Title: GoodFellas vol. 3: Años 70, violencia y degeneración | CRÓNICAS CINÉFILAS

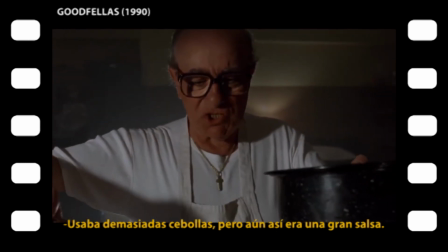(20:49)
No se
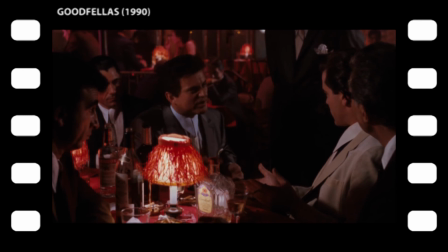(20:57)
sabe si Tic o si recurso narrativo resulta tan antiacadémico y poco elegante como sus personajes,
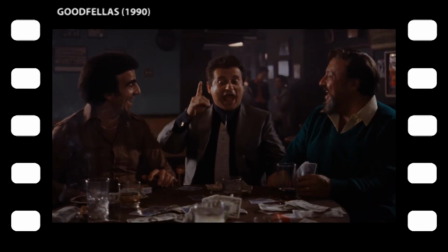(21:02)
pero también genera un efecto tan inmersivo, vivo, divertido y espontáneo como un amigo que te cuenta siempre el mismo chiste pero siempre te acabas riendo.
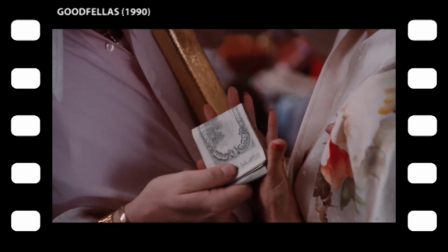(21:13)
En la celebración por el golpe de la Lufthansa flota un irónico ambiente navideño pero no será Papá Noel precisamente quien reparta los regalos.
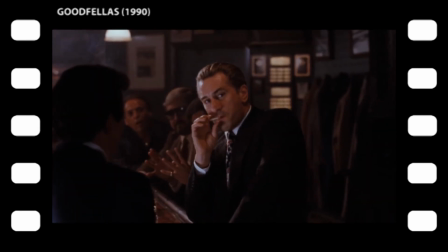(21:21)
Soberbio el plano amenazador de Jimmy en cámara lenta y sonando crim a partir del cual empieza la matanza.
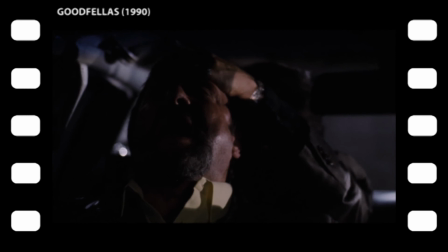(21:27)
El primero en caer es Stax y el siguiente es Morrie. Como ya hemos dicho no es un verdadero gángster porque nadie le respeta.
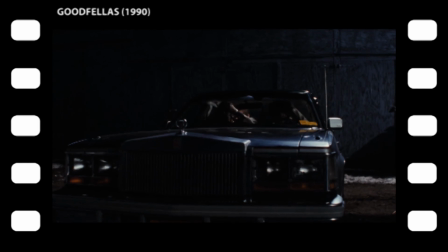(21:33)
Incluso Jimmy duda si matarle o no, pero al final se decide. Tommy mata a Morrie y una vez abierto el melón ya no puede ser cerrado.
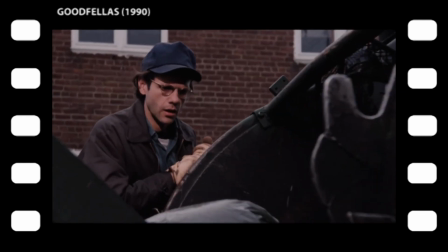(21:40)
Uno por uno los miembros de la banda van apareciendo muertos. Los acordes de la parte final de Laila imprimen carácter de epílogo y anuncian el final de una época.
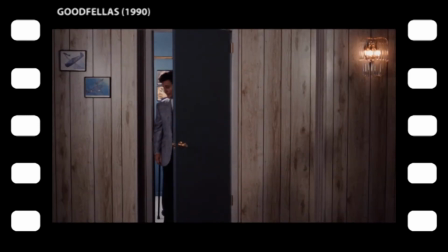(21:48)
Y cuando termina la canción se cierra el círculo. Es asesinado Tommy.
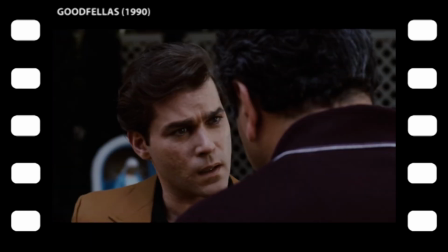(21:56)
La muerte de Morrie por cierto encierra otro momento clave. La voz en off entra en contradicción directa con lo que vemos en pantalla.
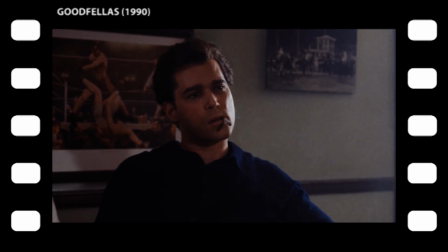(22:03)
Henry nos cuenta el alivio que sintió al suspenderse el asesinato de Morrie e ironiza con si Morrie supiera lo cerca que estuvo de ser asesinado.
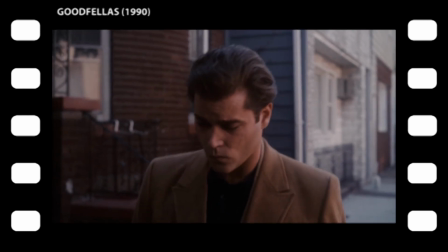(22:10)
Y en la siguiente secuencia es asesinado. La contradicción entre Love y los hechos convierten a Henry en narrador poco fiable.
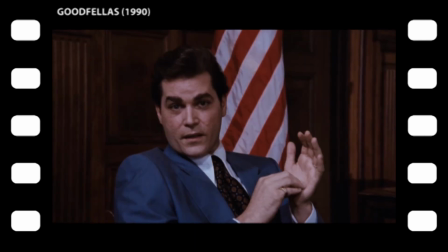(22:16)
Su relato es tan subjetivo que ni siquiera se ajusta a lo que vemos. Pero es que el tiempo verbal que utiliza Henry tampoco se ajusta a la realidad.
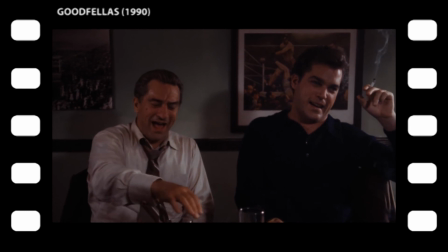(22:23)
Henry habla en pasado pero la muerte de Morrie hace evidente que lo que estamos oyendo son los procesos mentales in situ de Henry.
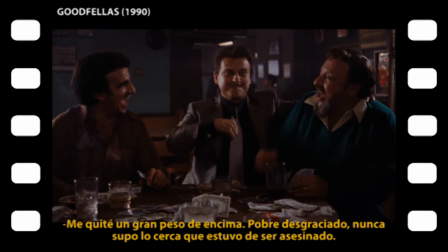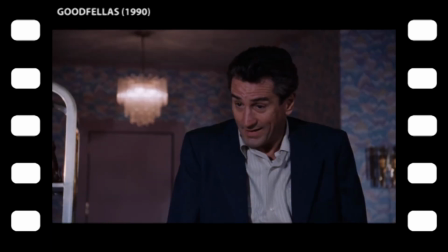(22:35)
Descubrimos así que la voz en off de Henry no es su relato a posteriori sino sus pensamientos in situ narrados en pasado, lo cual es imposible.
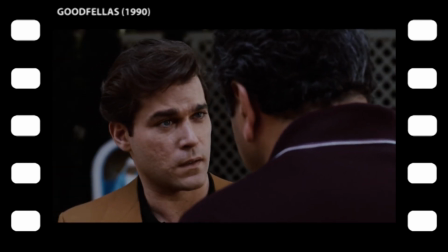(22:42)
Cuando entendemos que la narración nunca tuvo lugar físicamente y que es un puro recurso narrativo, la credibilidad del narrador salta por los aires.
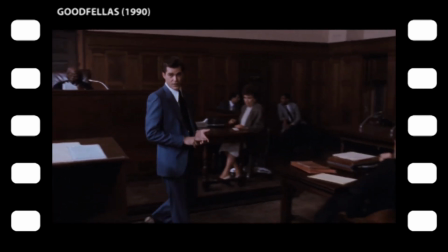(22:49)
La profunda subjetividad y realidad incluso del off de Henry provoca la alienación del público que ya no tiene en quién confiar.
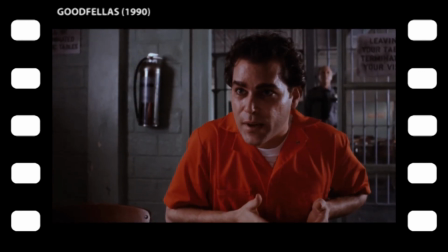(22:57)
La desvinculación que este cambio de reglas produce en el público es uno de los recursos más locos que he visto, pero es que encima funciona.
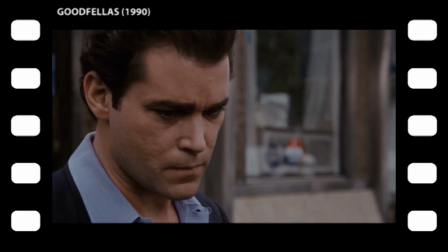(23:04)
Esa falta de confianza e incluso de implicación emocional, esa alienación con respecto a lo que estamos viendo,
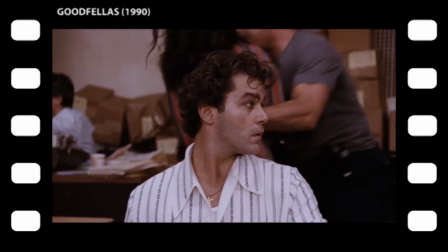(23:09)
nos pone en sintonía con el estado mental de Henry en el acto final.
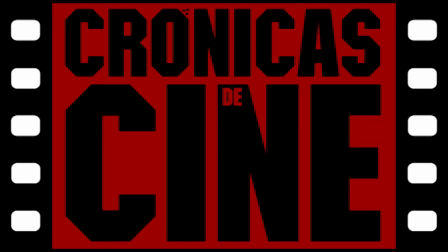(23:13)
Esto ha sido todo, dale a like si te ha gustado, no olvides suscribirte para no perderte próximas entregas y pásate por los comentarios para todo lo demás. Y para fardar con los colegas, comparte este contenido en redes y así llegaré a más cinéfilos, cinéfagos, diletantes, vagos, golfos y aves nocturnas. Que la fuerza os acompañe.